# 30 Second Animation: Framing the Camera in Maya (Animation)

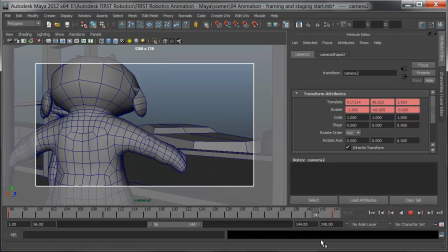255s
And we orbit around, over the shoulder, and our eye is guided out from him to the outside. It's also a great place in post to do a rack focus, from close depth to far.
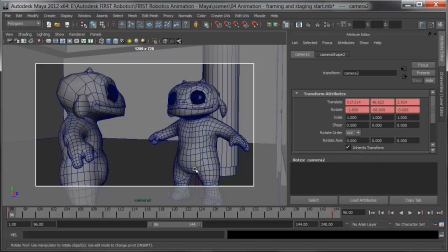270s
The last thing to check are the tangents. I want to make sure that this is a nice slow motion.
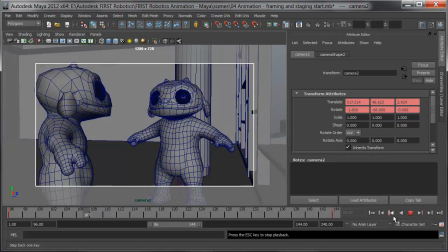275s
If I hit play, it looks pretty good, although I may want to slow down the beginning a little bit.
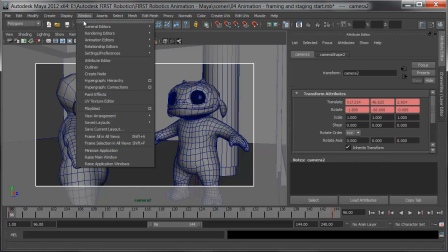283s
I'll do this in the Graph Editor. I'll choose Window, Animation Editors, Graph Editor.
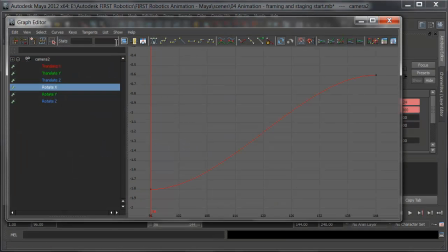289s
On the camera, I've got different things animating. I'll frame all in the Graph Editor to make sure I'm seeing everything correctly.
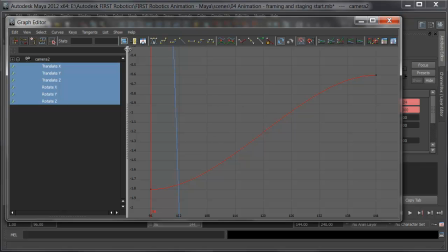295s
Any property that's selected is shown here. By hitting Frame All, I can see all of my curves.
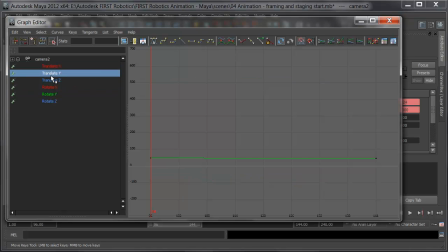302s
I'll look first at the translation. fairly small on the X, fairly small on the Y, and a little bit on the Z. I'm going to leave the easing intact here. On the rotation, no rotate X, little rotate Y, and no rotate Z. So I'll start with the Y rotation.
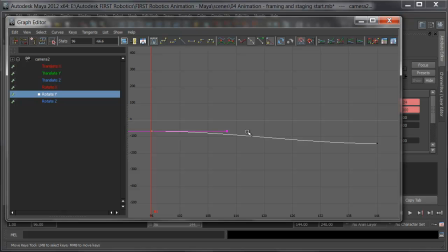320s
What I'd like to do is just elongate that handle a little bit to make the start a little slower on the rotation. The first thing I'll do then is to free the tangent weights. That lets me take this handle and with the mouse wheel click and drag and elongate that out,
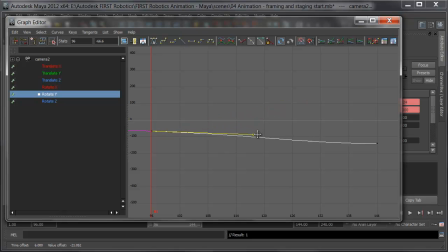336s
making sure it doesn't go too far above horizontal, and give it a slower start in the rotation. I'll go back and check it again.
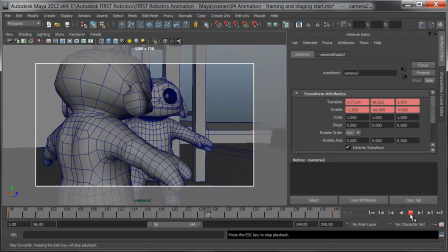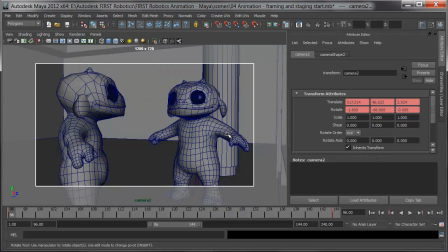351s
Not bad. Maybe just a little work on the movement, but we can keep finessing it. Notice how every time I make a change and I check it, and I make a change and I check it. It's an iterative process, and I want to think forward in terms of depth of field and other post effects.
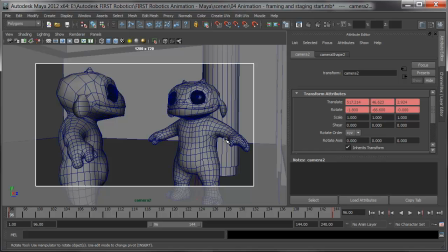369s
Where am I focusing as I'm animating the camera? I want to make sure that I've got a good separation between foreground and background. The eco are clearly pulled away from their background by their framing. This column will be blurred nicely around his head, so I'm not too worried about that line.
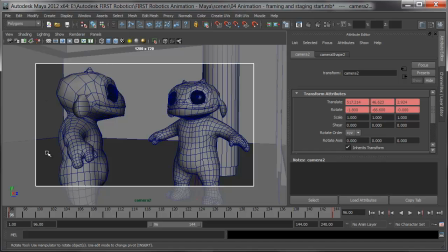386s
They're framed fairly full in the frame in a medium shot, putting us in or viewing the conversation, but not talking with one of them in particular, as we would in a close. I'm ready to keep going with the camera animation, and also to get into the character animation, now that my cameras are set.